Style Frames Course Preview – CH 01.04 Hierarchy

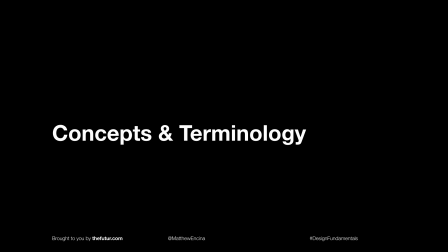0s
Okay, so let's get into some basic concepts and terminology. Again, this is all the foundation for making a really strong frame.
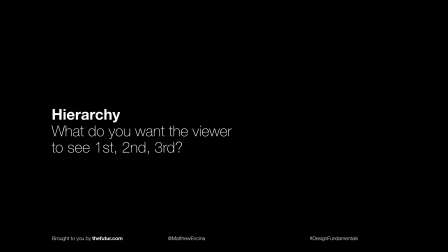8s
So let's talk about hierarchy. Hierarchy is simply just what you want the viewer to see first, second, third, and so on and so forth. This is really important so that if there's an element in the frame or the story that you're trying to convey, you really need to think about hierarchy. You need to be able to focus the viewer's eye on the thing that you want them to respond to or focus on the most.
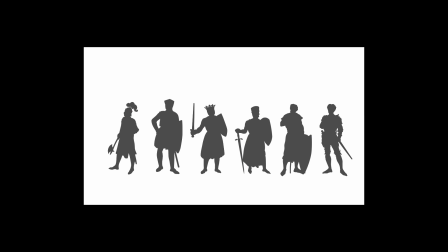32s
So a little example here, and some of you guys might be familiar if you've been following my other videos already. This is an example. This is just a lineup of knights and a king. The thing is, they're all the same exact size, they're all the same exact value, and there's just no hierarchy here.
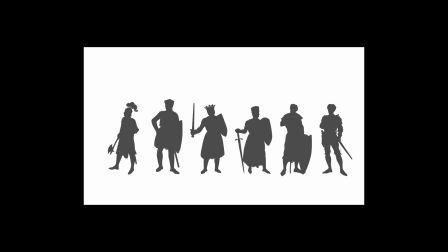50s
We can't tell them apart. They just look like generic knights standing in a row. By adjusting the contrast a little bit, the size and the hierarchy,
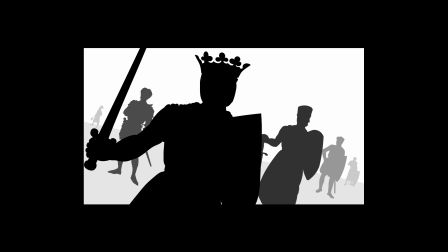59s
these are using the same elements, but now I've controlled the eye here, starting with the king in the front who's leading the charge, his right-hand men right behind him, and then the rest of his army way in the distance. So you can see here, just by adjusting some of the values, the size, the contrast,
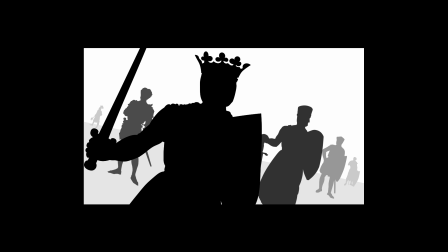76s
we're able to create a very clear hierarchy, visual hierarchy that unfolds in the viewer's eye. So they see the first layer, which is the king, the people right behind him, and then so on and so forth.
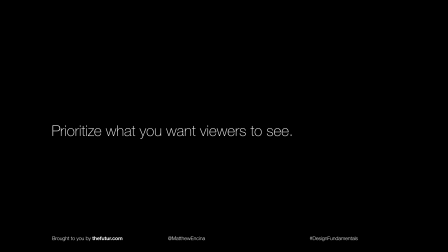87s
So as you guys are making your frames, make sure you prioritize what you want viewers to see. You think about that, maybe even take a note of that thing, and use that as your little checklist as you're evaluating your own frames. Next, we're going to get into framing, lenses, and perspective.
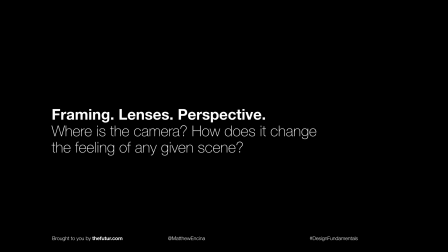104s
And this is where the photography skills come into place, and just understanding how to frame up a scene and how that affects how the viewer feels about it and what you're trying to convey.
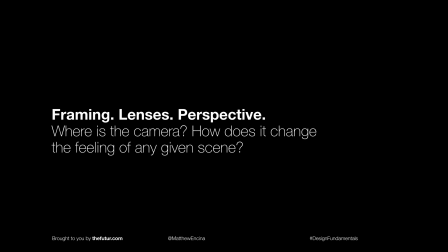117s
So I've prepared a couple of examples here of using the same scene. So I have the scene of runners.
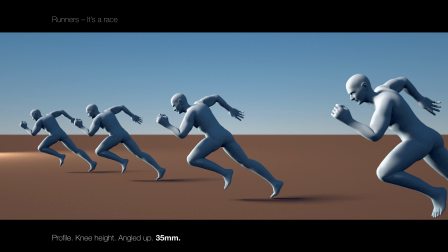125s
I just composed this in 3D real quick, and I wanted to show the differences. So right now it's these generic runners, they're in a line and they have just started their race. It's a profile shot, meaning it's from the side. It's knee height, the camera's about knee height, and it's slightly angled up a few degrees.
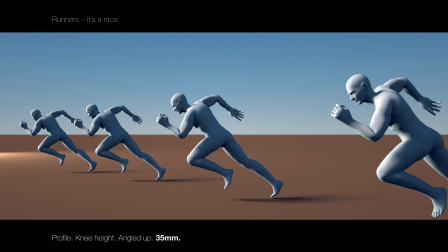141s
I'm using a 35mm lens, and this is a pretty generic vanilla shot. It's a good establishing shot just to get the lay of the land of what's going on. So taking the same scene, same exact moment, and changing the lens and angle,
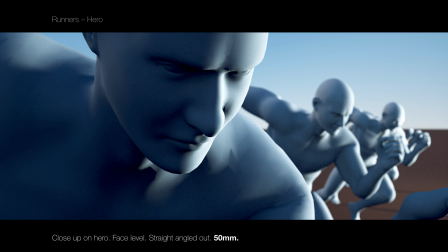158s
it drastically changes how we perceive what's going on in the scene. So right now I changed to a 50mm lens. I focused on one of the runners, which now feels like this hero. You know, it feels like it's all about his emotion, his grit, and his determination for this race,
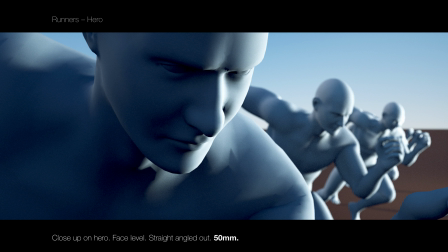176s
where because the other people behind him are smaller in frame, they're out of focus, it feels like they're less important. They're secondary characters, right? So I really want to control the viewer's eye here on this hero.
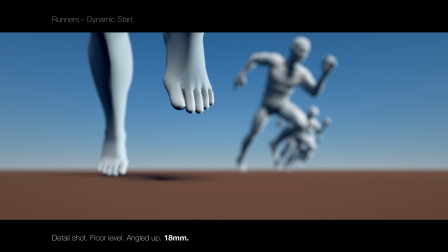188s
Next, again, same exact scene. I moved the camera all the way down to the floor and I angled it up a little bit. I went ultra wide, which is an 18mm lens, and I wanted to focus on the detail of the start. So I'm imagining that the gun just went off, people are taking off on the race, and it's all about this close-up of how fast
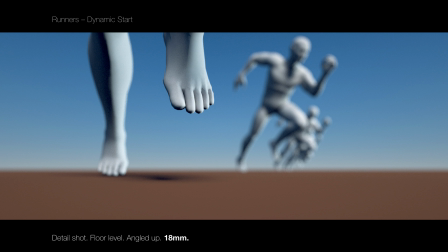208s
these runners' legs start metabolizing and moving, you know, like how soon can they get on action. And it's about this shallow depth of field and the details of their feet and legs taking off. Again, it makes it all about this detail rather than about any specific character in the race.
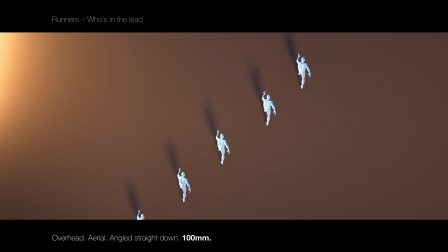226s
Then one more time, adjusting the camera. Now it's this wide overhead shot with a really long lens. This is a 100mm lens that's pointing straight down at them over the track. As you can see, again, it's all about this shot where it's about all the runners as a whole, who's in the lead,
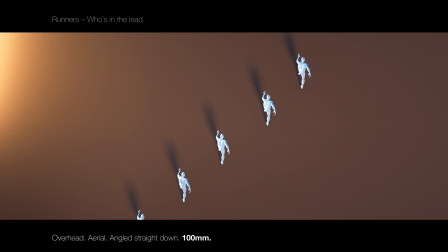246s
and what's the pace of everybody.